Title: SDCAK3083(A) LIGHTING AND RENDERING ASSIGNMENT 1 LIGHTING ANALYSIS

The green plants and warm colored houses reflect colored light back into the scene, giving the environment a warm and lively tone.
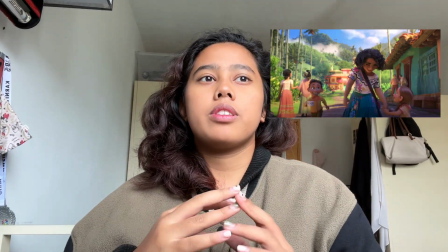The lighting creates a mood that feels happy, warm, and full of life.
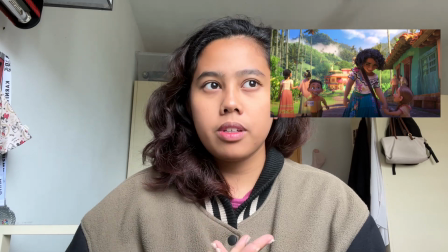The bright sunlight suggests a peaceful daytime atmosphere, emphasizing the idea of friendly and welcoming community.
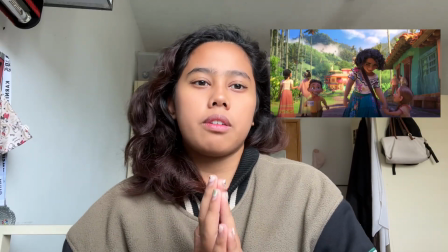The soft pale lights and colorful reflection makes the environment look vibrant and
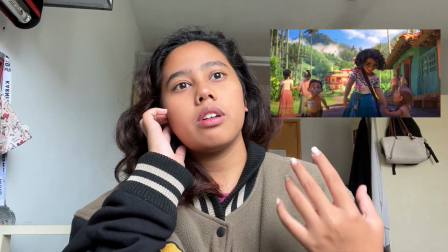stylish, but also believable. Even though the lighting is very effective for creating a cheerful tone, I think I might slightly increase the contrast between the foreground and background. The background is very colorful and detailed, which can make the characters blend in. Increasing the rim light and darken the background slightly would help the main characters stand out more clearly while keeping the warm daylight feeling.
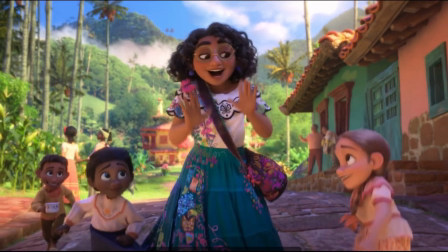Remember, I don't know. Alright, relax. It is physically impossible to relax.
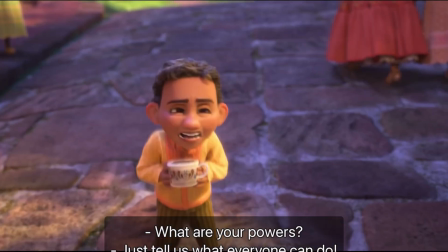Everything. What are your powers? And that's why coffee's for grown-ups. Just tell us what everyone can do.